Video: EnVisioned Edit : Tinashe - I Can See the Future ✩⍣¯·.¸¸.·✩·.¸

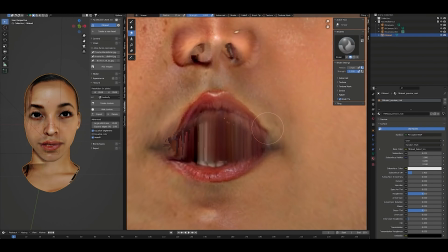[20:26]
Can't even. I just cleaned it up, tried to blend between all the photos. If you know what photos it is, slay to you. And I was like, oh my god, yes, this is it.
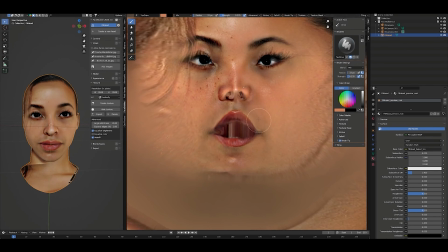[20:37]
But since it's just a projection of a picture,
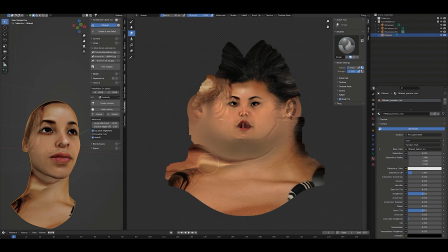[20:43]
it looked really realistic, but I couldn't do anything with it. Like, it was just the head. Like, if I did this and then like added stuff to it and just like use this as a picture, this would be fine.
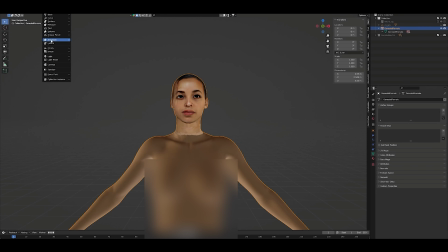[21:00]
But for some reason, when I tried to attach it to a head and like tried to move it, it just would not attach and would not move. Now that I know a little bit more after like doing my research and stuff, I probably know how to attach it a little bit better
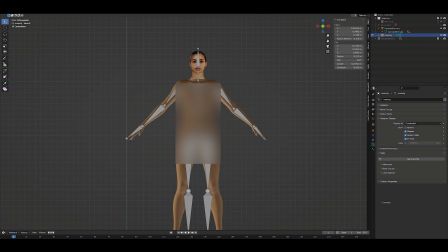[21:16]
and probably know how to make it work, but still it was just frustrating me. It was just like nothing was moving, girl. And so here's this like random body attached to it, and here's like me adding the bones so I can move it.
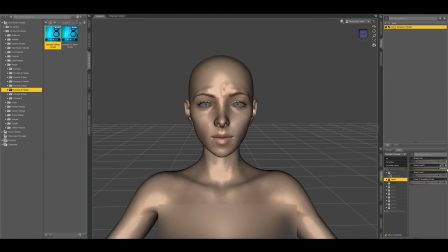[21:30]
And I was like, girl, it just wasn't working. So then I downloaded another 3D program and added the face there, and that worked a lot better because it was actually like a slider instead of a projection.
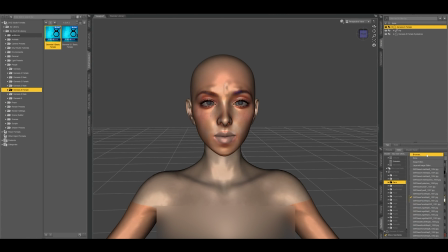[21:46]
And then I was able to add the images on top of that for the face map textures,
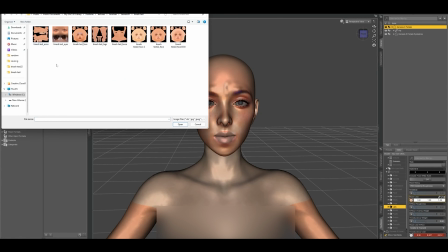[21:52]
and that worked a lot better because then when I exported that and put it in my other program,
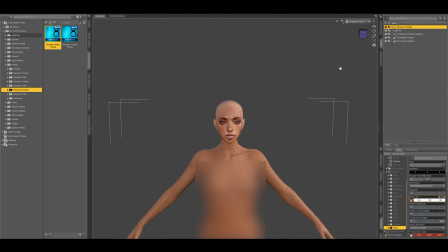[21:57]
that worked, and it was already added bones.
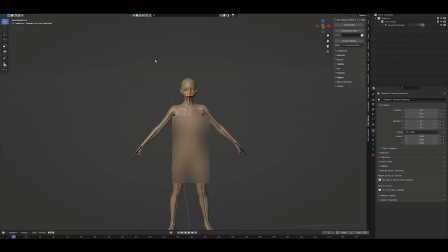[22:03]
Only thing is with the slider, for some reason the face just looks weird, but once you put the picture on it, it's fine.
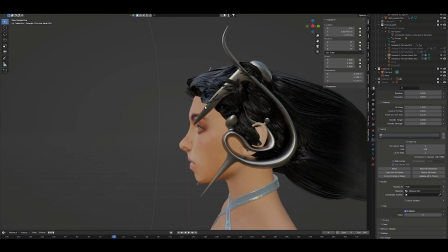[22:10]
So then I put it into this other 3D program that does it specifically for clothes,
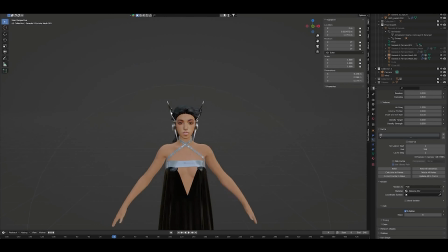[22:19]
and then I put it back into my original one and then added hair. Now, dear God,
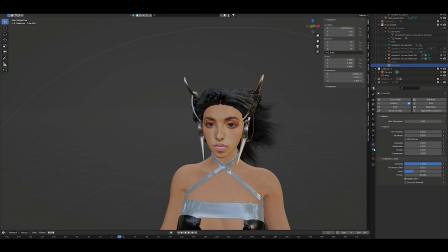[22:28]
working with hair was the biggest pain I've ever had to deal with in my life.
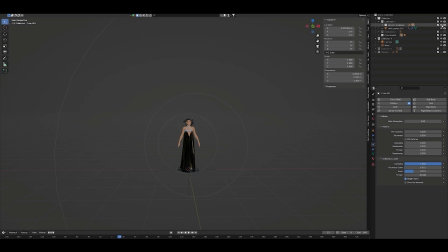[22:35]
This is up there with, I think, cutting off your leg, having a baby, working with 3D programs.
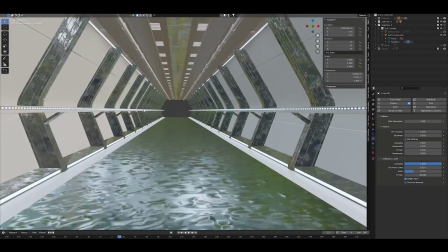[22:44]
Like, I can name all the most painful things. Working with 3D hair is up there.
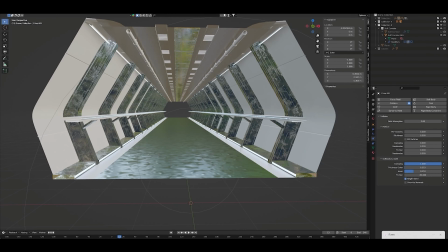[22:49]
It's up there. But this is like the little set.
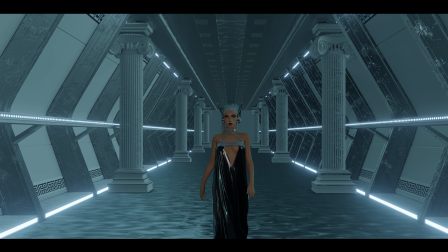[22:56]
It just has like a little water background, and then it was like a futuristic sci-fi tunnel,
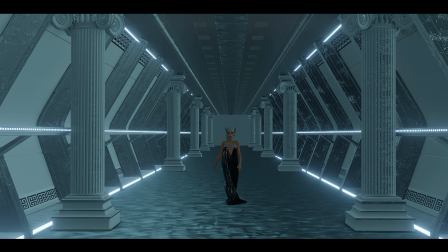[23:01]
and then I just added columns and like the Greek thing to it.
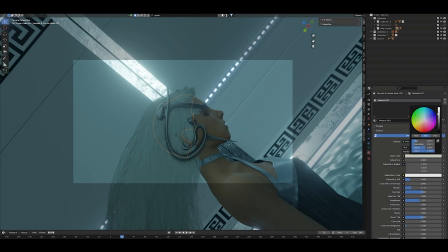[23:10]
Very simple. Kept it very simple. My computer couldn't do too much. So then here's me like playing with the hair, trying to see what color works best.
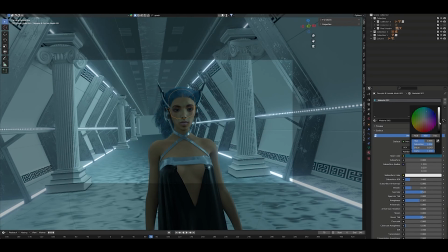[23:21]
Of course, I wanted to do blue, but like all the colors I want to do just kept blending into the background. And then I was like, girl, why don't you just do black? No, black blends with the dress. I want to do blue.
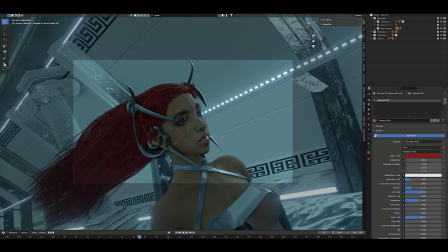[23:33]
Blue blends in with the lighting. Then I was like red, and it was really cute. And I've seen a picture of Tinashe in red hair before, but I was like, it's giving Ariel. So then I was like, let me just do white.
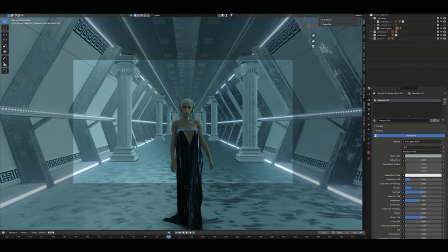[23:45]
And then when I found that picture of Tinashe in white hair, I was like, validated.
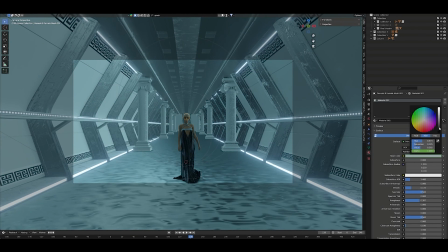[23:53]
And then to me, I was like, white hair, she's an ancient like goddess.
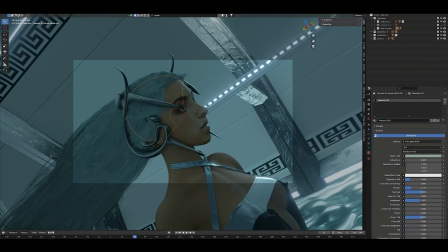[23:59]
She'll still be slaying with white hair.
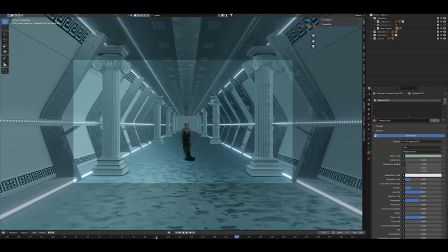[24:02]
I don't know, like that's just giving almost like vampire, but not.
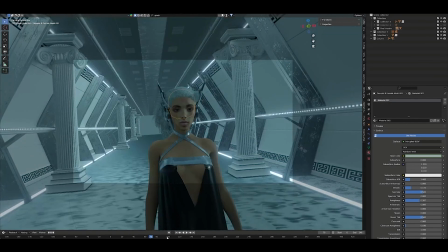[24:10]
Yeah.
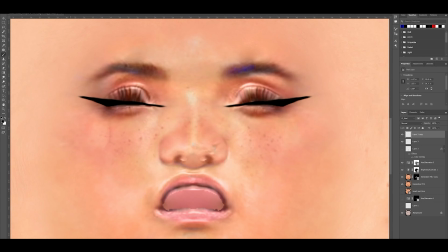[24:15]
And then here's me in Photoshop.
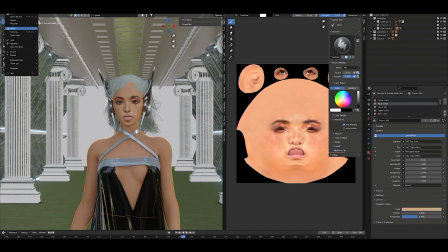[24:18]
So once you have a face map, it's basically just a picture, and then it's just projected onto a 3D surface, so it's just distorted once you lay it flat.
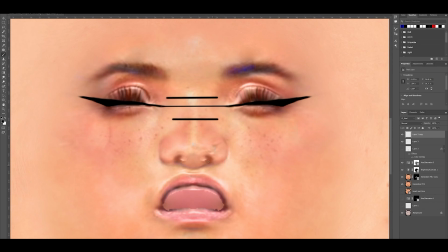[24:27]
But like once it's in 3D, of course it's whatever. So I was like, oh my god, it's just a picture. Girl, let me just put it in Photoshop and try and do makeup.